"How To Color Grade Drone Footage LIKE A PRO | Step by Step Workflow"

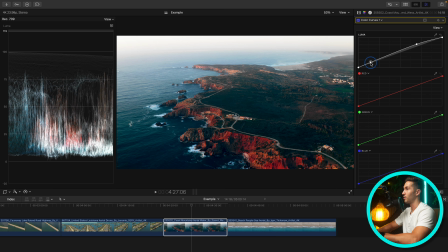1485s
And our blacks are looking a little bit milky. Let's drop down our shadows and then our black point just a tad more. Go to our hue sat curve, go to our hue versus hue curve, and let's just adjust this because that is not a natural looking cliffside.
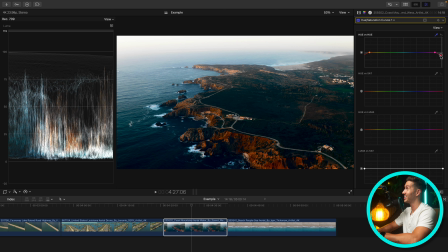1504s
I think that's probably natural. Go to hue versus hue. Maybe we'll adjust the hue of this to be a more cyan, perhaps. Decrease the saturation of this orange. Increase the blue of the water.
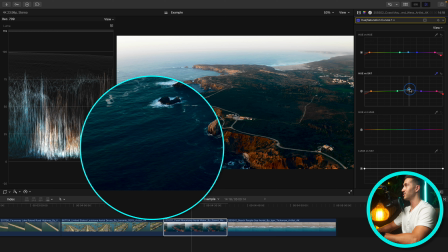1525s
And because we are adding more saturation into the blue, it's affecting areas that for sure don't need more saturation. So we can go to our Luma versus Sat here. We'll take out the saturation in the very darkest parts of our shot, and that really is cleaning up our saturation levels in the very darkest parts here.
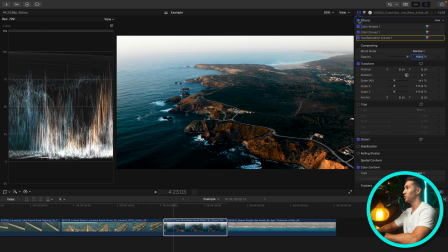1545s
So, I mean, just within a few minutes, we went from this to this.
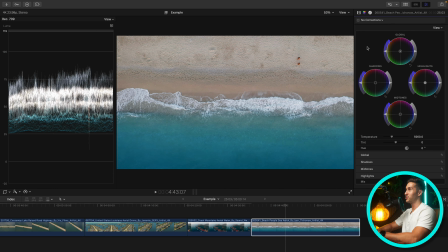1552s
Quite a large difference. We have this final bird's eye shot of a beach, and step one, we need to expand our dynamic range. It's too flat. So let's add some pop back into the image by lowering the brightness of our shadows.
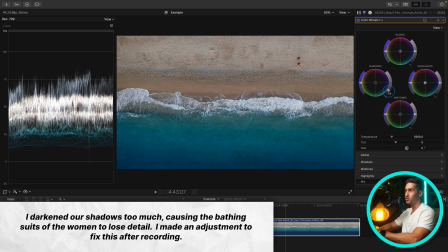1565s
By using our shadows exposure slider here,
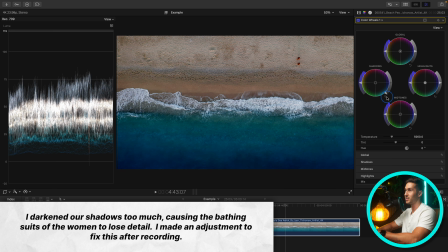1568s
we'll drop this down closer to 0 IRE, not too much, maybe right about there. And let's expand our highlights up, bringing it closer to 100.
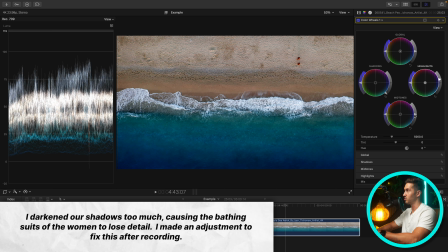1580s
And we will adjust our midtones, kind of ping-ponging these back and forth.
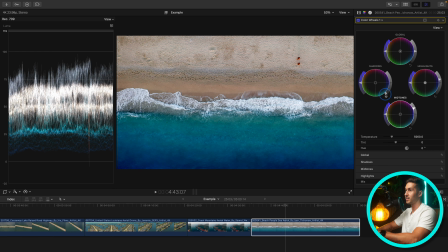1585s
So if you bring up your midtones, you're going to have to bring down your shadows and vice versa. Now, there's a lot of grossness going on in the shot. We have way too much saturation in areas, specifically in them. They're looking pretty horrendous. So let's see if we can fix that.
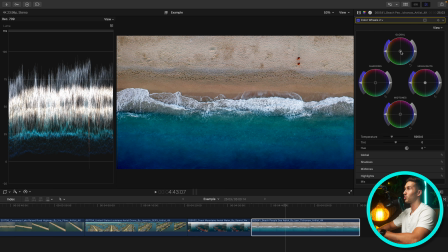1604s
I actually want to bring up another color wheels, and I am just going to push our global hue slider in the direction of orange. I want to warm up the shot. We'll focus on them later. I mean, they're just destroyed. But for now, let's just work on warming up the shot, because this is a beach.
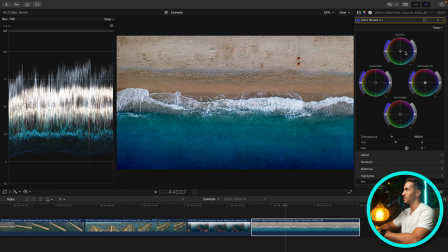1622s
So it shouldn't be looking like this. It's so dang cool. So let's add some orange back in. That's given a lot of that warmth to the sand, which is nice. And we can leave it right here, I think.
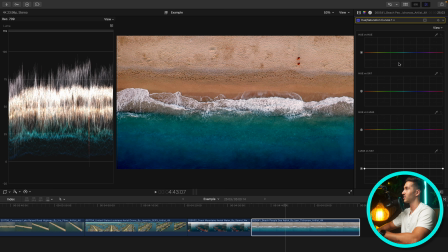1636s
Let's bring up a hue saturation curves, and let's go about adjusting the colors in this top-down shot. So let's start with them. We need to adjust just them and not the beach. And this is going to prove to be difficult because they are a very similar color to the sand.
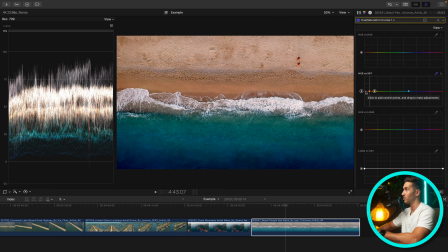1655s
So by adjusting our hue versus sat curve here, we're also adjusting...
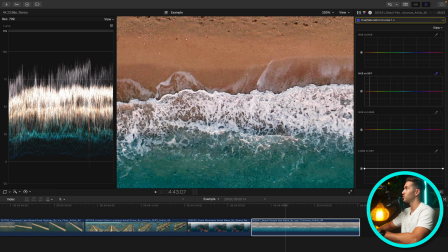1660s
Oh, we didn't even select them there. That's crazy. Let's try zooming in, selecting just them with the picker.
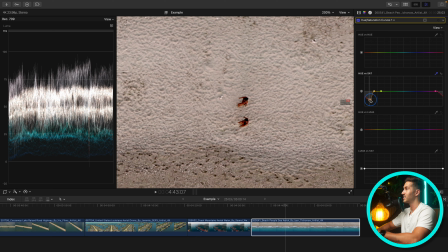1670s
Okay. And then dropping this down. See how it affects the beach as well?
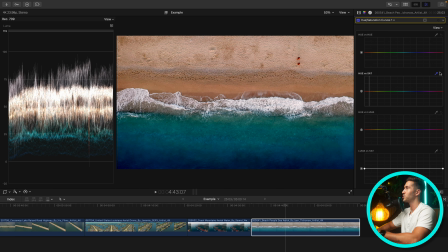1675s
So this is an instance where perhaps you would want to use a color mask. A color mask you can select by going to this menu here, adding a color mask.
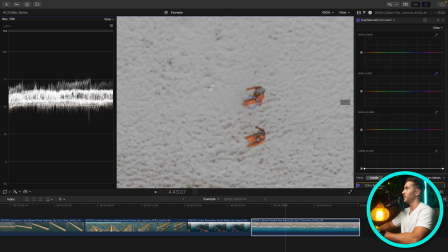1687s
You could zoom in if you'd like, select these people, and this essentially is just selecting them.
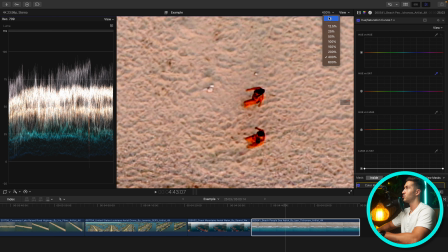1695s
It's just masking them out. So we can zoom back out just to double check, maybe 150%.
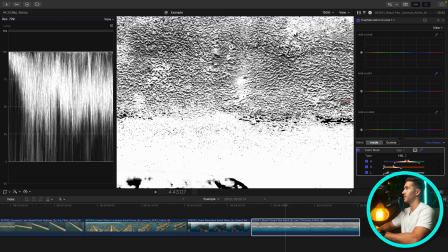1701s
Okay, we're selecting too much. You notice that? The white is what we're selecting, so we're also selecting the beach.
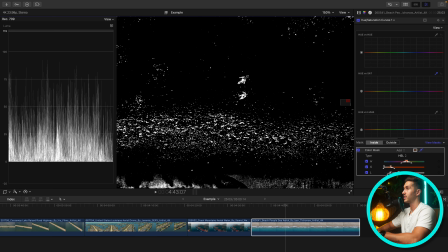1708s
Okay, that's better. That's much better. So now we have a little bit of the beach. We can go about trying to tweak this. We're going to get a lot of it actually in saturation. So if we move this, there it is.
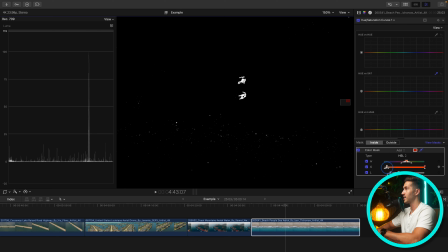1721s
We can just select them and then get a better selection of their bodies by making this adjustment.